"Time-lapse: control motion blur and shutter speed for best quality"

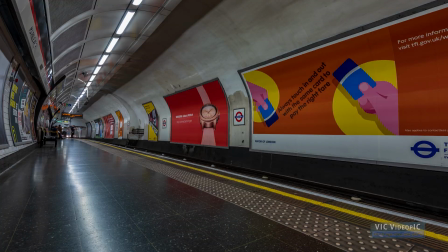As some of you know, I have done a lot of short movies containing timelapses, made both with regular cameras and with drones.
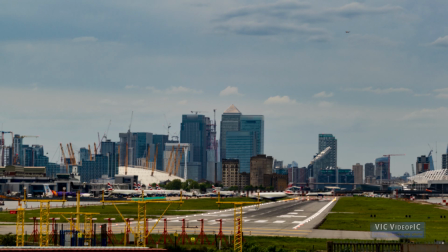Some of them are actually quite good. I also made plenty of tutorials about timelapses and hyperlapses. Of course, I get a lot of feedback from viewers, and the question I get asked the most is How can I get the correct amount of motion blur?
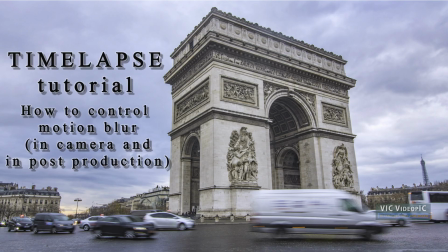A couple of years ago I made a tutorial about motion blurring timelapses, but in the meantime I have acquired a lot of experience about tutorials, especially on how to go straight to the point. I have also experimented a lot in timelapses and hyperlapses, so I thought it was time for a much improved tutorial on this very important topic. So let's get going.
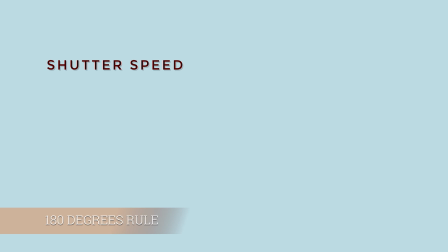In regular video there is a general rule adopted across the industry, called the 180 degrees rule. It consists in using a shutter speed of half the frame rate of the project. Since I use a frame rate of 24 frames per second,
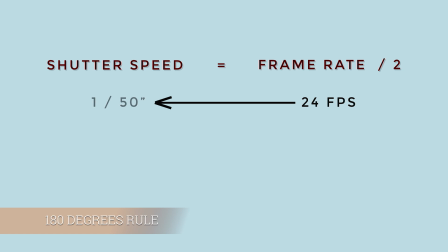the optimal shutter speed to use in video according to this rule is 1 50th of a second, or there about.
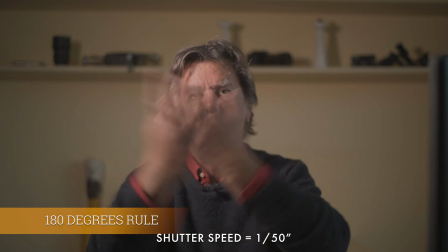This is in order to mimic what we see in real life with our eyes, by allowing a certain amount of motion blur in each frame.
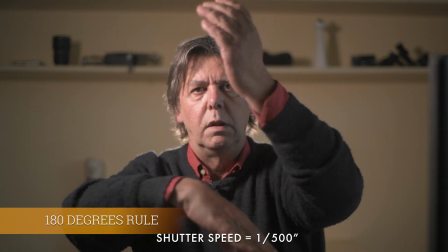If we were to use a faster shutter speed and freeze every single frame,
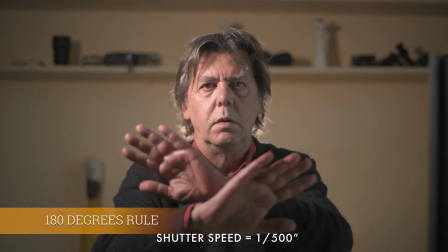the resulting footage would look jumpy, staccato, a bit unnatural.
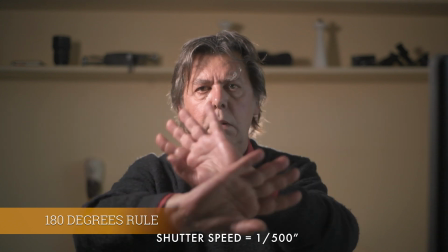But in video the effect is quite subtle, and it might not be noticed by the untrained eye.
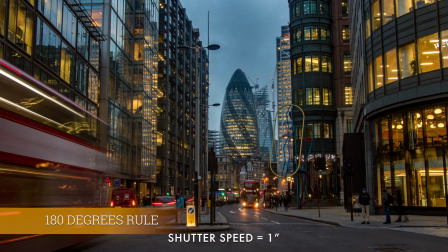On the other hand, in timelapses the effect of motion blur is much more dramatic,
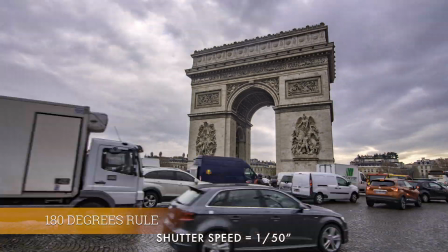and the correct amount makes or breaks the final result.
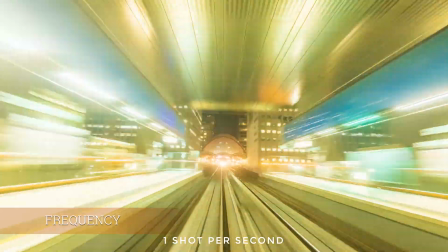In timelapses we can choose the interval between each shot, which practically corresponds to the frame rate.
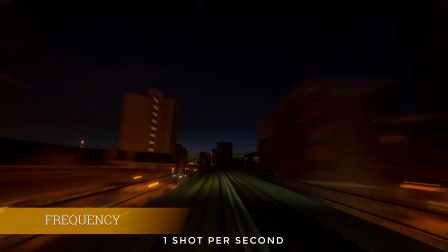In hyperlapses where the point of view moves very fast, I like to use a frequency of one shot every second.
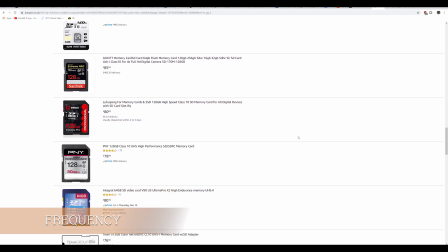Although very fast memory cards are needed in order to buffer the images in a very short amount of time.
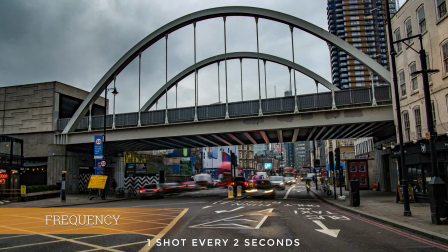In situations where there are things moving around like cars, boats or people,
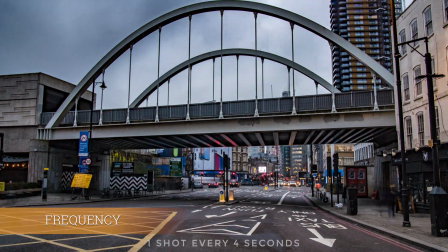I set the frequency to 2, 3 or 4 seconds according to the speed I want to get.
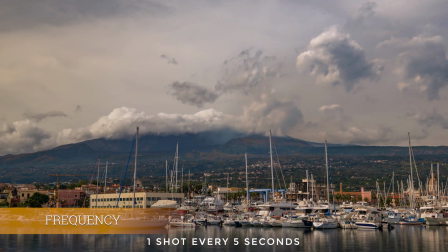In landscapes where most of the movement is in the clouds, I would use a frequency of 3 to 5 seconds.
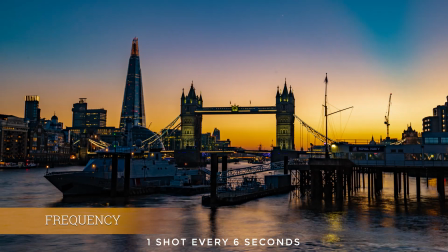For sunset or sunrise with day-to-night transitions, 4 to 8 seconds.
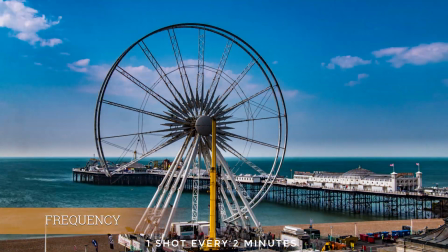And finally, in the case of flower blooming, a shot every few minutes,
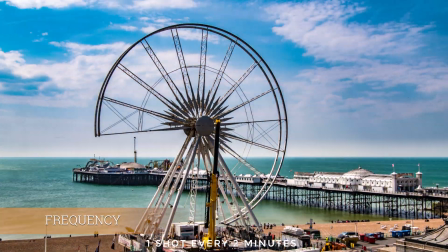and in the case of constructions of buildings, even one shot per day.
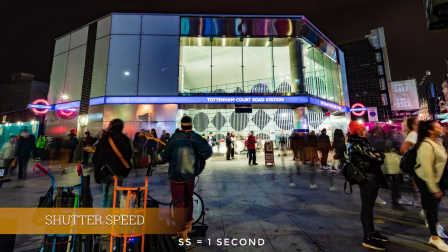By extrapolating the 180 degree rule, to get the most natural movement time lapses,
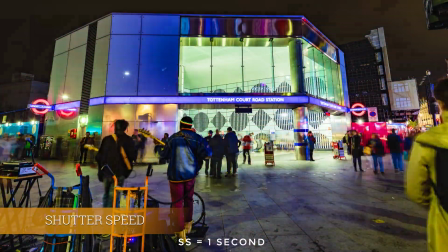it is best to use a shutter speed of 1 second, for a frequency of a shot every 2 seconds,
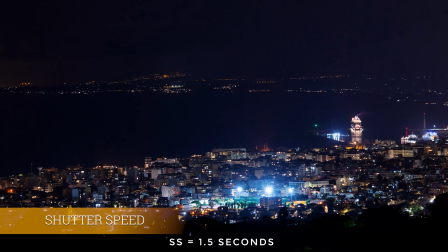1 second and a half for a frequency of 3 seconds,
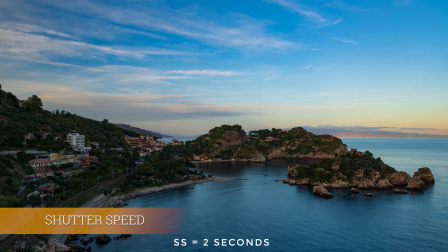shutter speed of 2 seconds for a frequency of 4 seconds, and so on.
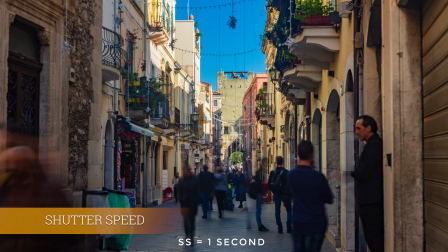This type lapse was shot with an image every 2 seconds, and the correct shutter speed of 1 second.
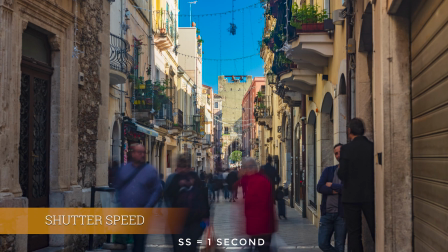As you can see the movement is perfectly smooth and each image contains a good amount of motion blur.
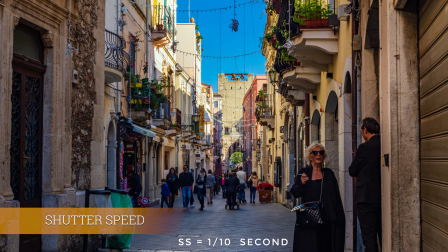Let's see now how it would look with faster shutter speeds, therefore with a reduced amount of motion blur.